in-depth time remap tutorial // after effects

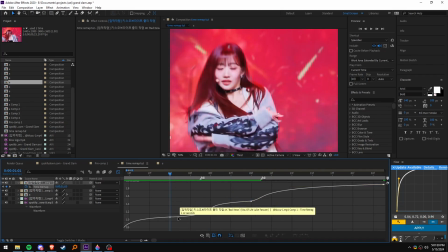(6:22)
then i can just change this so it acts like like this like um curve you know what I mean I
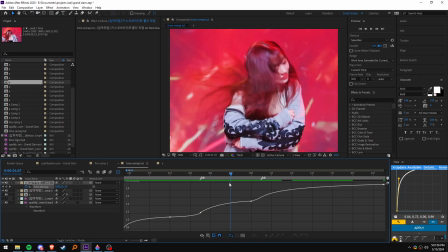(6:31)
might make this a little bit more loose so I can show some more movement of the clip it still looks a little weird to me
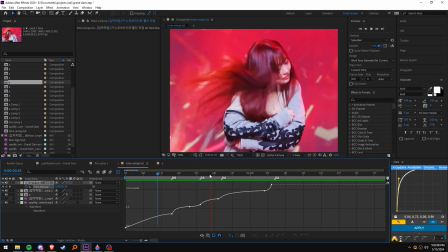yeah I think she's moving a little like like she's already moving back where this keyframe is so I'll make it run over here
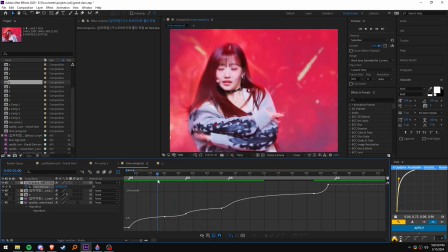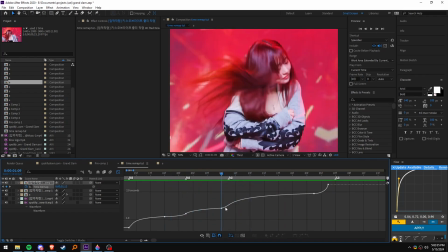(7:11)
then now the the start of this clip looks a little fast to me so I can just
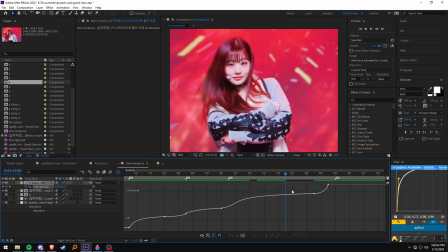(7:19)
move this here so there's more movement then I can make this a little more looser the graph a little looser so I can show some more movement just
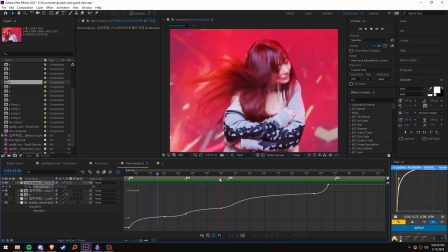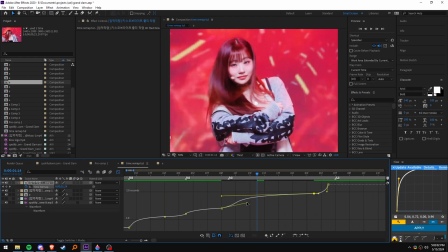(7:39)
like this and I can move this up to
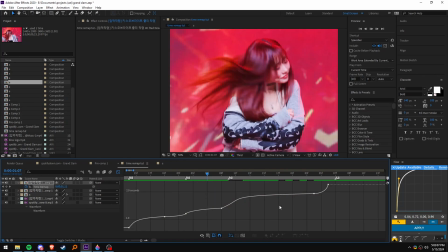(7:44)
make the graph more tighter at the end yeah that's basically just like how you manipulate your graphs and stuff to make your to make your time not
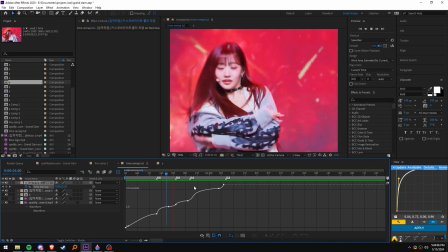(8:03)
exactly like
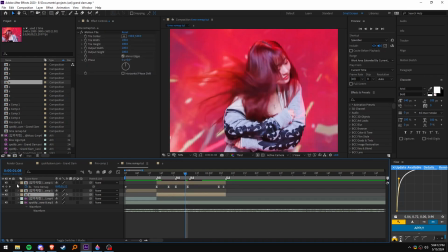(8:11)
the same as this clip but
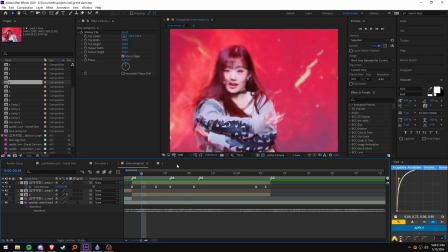(8:16)
it's very similar and if i was going a little too fast here um when i was helping my friend
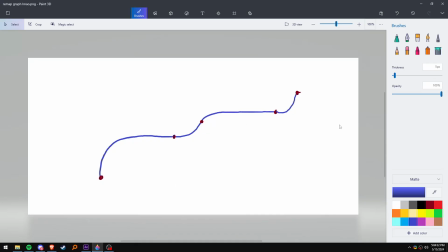(8:23)
with like timer map i made this graph just like a template of what you want um your graphs to look like so wait so this would be your second beat this would be your first beat and then yeah this is kind of just like a reference of what
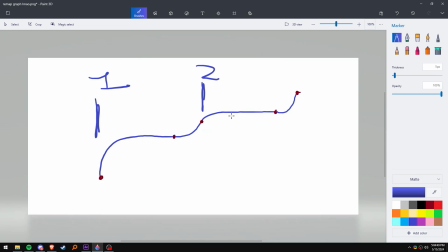(8:40)
your um where your timer map graph uh could look like and then
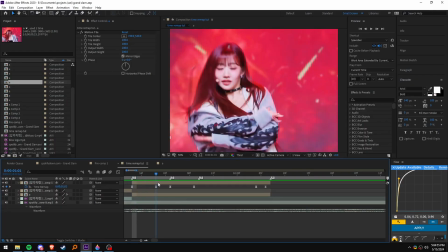(8:45)
you can just manipulate your graphs to make it look uh better and then
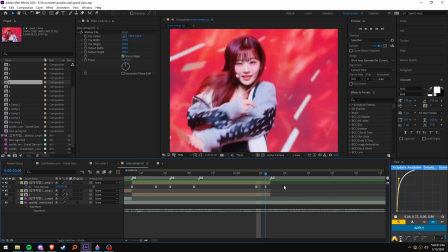(8:51)
yeah i add this last keyframe here so there's more impact at the end of the clip so I can just add like a radial blur
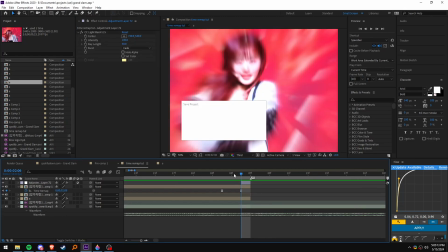(9:01)
keyframe right here and then I could do some flicker
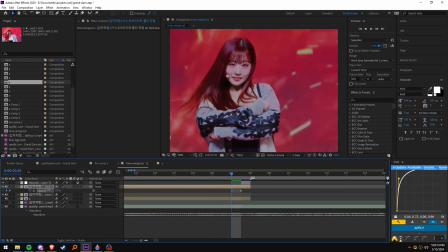(9:08)
flicker out so you can put this opacity like down I can put this this yeah
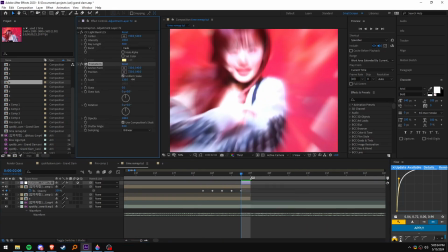(9:22)
now I can transform then scale it in a bit
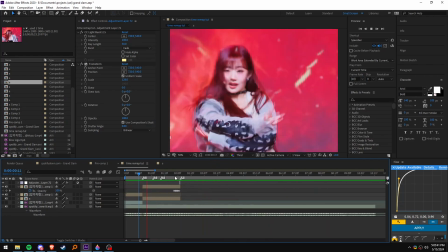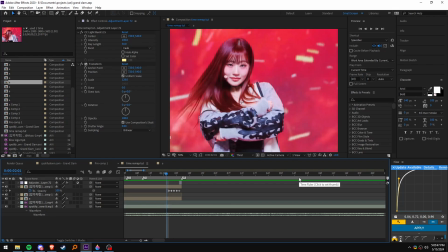(9:36)
yeah that's basically how I do my timer map it will be hard at first I mean if you're beginning yeah of
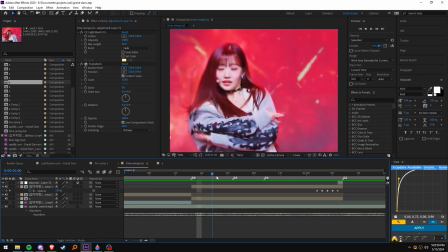(9:46)
course but like once you make a lot of edits and stuff will become easy that's basically it